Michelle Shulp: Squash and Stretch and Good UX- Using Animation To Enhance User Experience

This is from like the regular animation industry and it's basically in an animation, you've probably seen this where there is stuttering there one of those is mine yeah that's that's yeah there we go got it there's other stuttering there's halting it's breaking the flow so it's basically when you notice that the something's wrong with the animation right so this is called jank I just really like this word and this happens a lot on the web when the animation can't keep up with you know bandwidth or it loads improperly right so there's a lot of problems that are with animation nowadays but I am NOT saying that animation is the enemy it can still be an extremely useful tool and the point of my presentation is to answer this question how can we avoid these problems and use animation effectively right so let's let's avoid jank let's avoid over complex sites how many of you have heard of the 12 principles of animation we're like kind of close to Florida so I figured maybe some of your Disney fans right but these were were 12 principles that were developed by the original Disney animators at Disney Animation Studios and they're also published as a really great book that looks super impressive on your coffee table. I've got one obviously because you know I want people to think I'm smart but what's really cool about these is they were created in the very early days of animation when they were trying to define what is animation as a storytelling medium to provide a platform to make animations feel more physically and more psychologically believable. So basically we're going to be talking about how to convey physics and psychology in 2D. That is the point of the twelve principles of animation. So number one is squash and stretch.
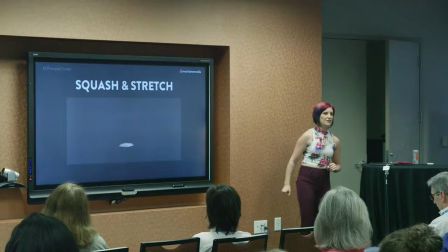So how many of you have heard of squash and stretch? This is usually one that people have seen before. Squash and stretch, if you've ever seen a bouncing ball in slow motion, this is a real thing that happens.
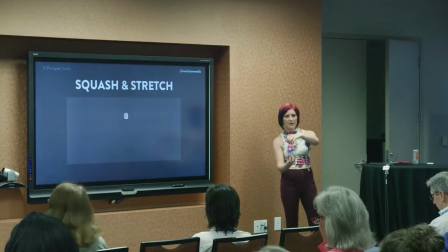You know, the ball, it goes down and when it hits the ground it kind of compresses and then it springs back up. That's exactly what's happening here in this animation. And what squash and stretch does is it's used to convey the physics of mass, right?
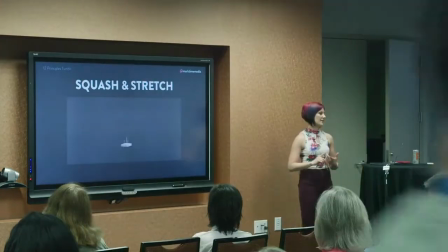Because materials have mass and the materials have flexibility they're impacted by gravity they might
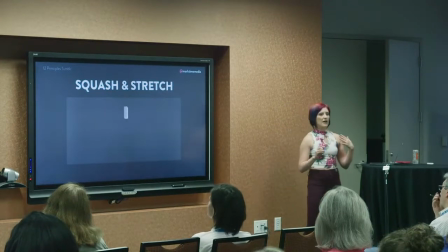behave differently depending on what a material is so using squash and stretch effectively gives you some sense of the physics of mass of that material that you are animating there's also a principle called anticipation where it needs energy
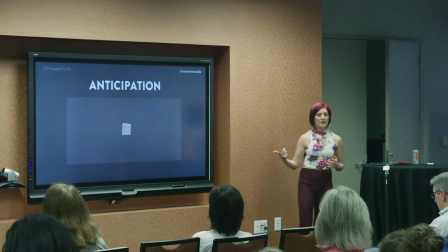to start and stop and this is also physics this is a concept called inertia right which means that you know an object in motion tends to stay in motion an object at rest tends to stay at rest unless acted upon by an outside force so we're seeing like that energy that's needed to
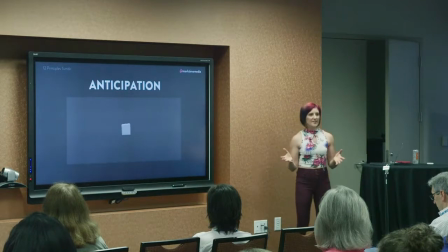like start a thing moving it also can be used to add sentience to a thing like a wind up before a pitch or like getting ready to run before you take off from a starting line so anticipation is this thing the sense of energy before something starts moving it just makes it feel
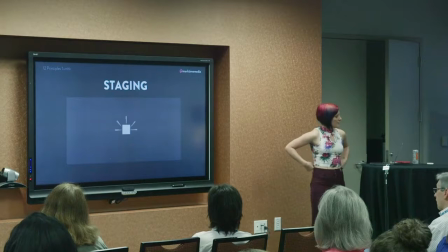more physically believable there's a concept called staging now this isn't a physics or concept it's basically just any
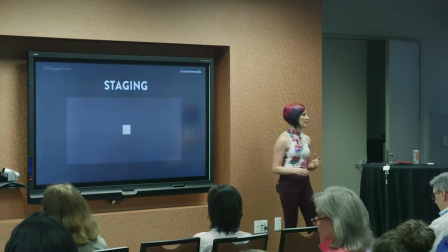kind of art direction concept but it's guiding the viewer to the most important part of the stage and it can be any number of things you could be using movement you could be using a
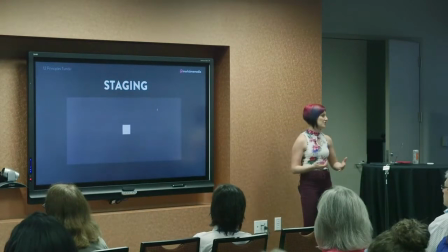little burst like this thing is but you can also use the layout you can also use focus you can use relationships between different things basically staging is anything that helps guide the viewer to wherever you want them to look there's a couple of concepts in animation straight ahead action versus pose to pose
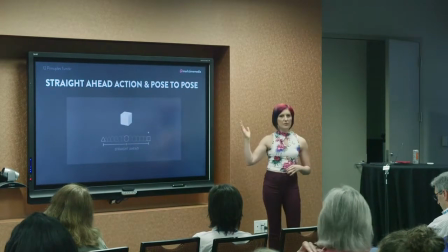now if any of you ever worked in flash did any of you ever do any work in flash so um you may have experience with
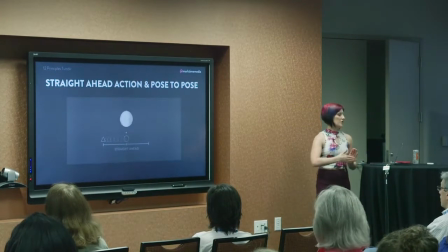key framing right and so straight ahead action is where you literally draw each of the key frames right and there's some stuff you can do in css that's very similar to this and pose to pose is basically what you could do in flash by tweening and we'll talk a little bit about that later
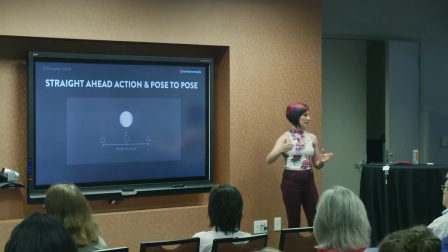in regular animation it was basically like laying out all of the keyframes and and then it was like you have to draw each one or it was drawing the main poses and then just letting the junior animator figure out what goes in between all of those poses right so those are some different animation concepts
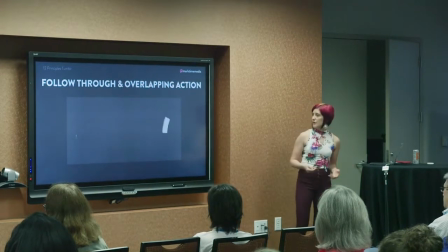here's another physics concept it's called follow-through and overlapping action and this also has to do with the physics of mass the physics of a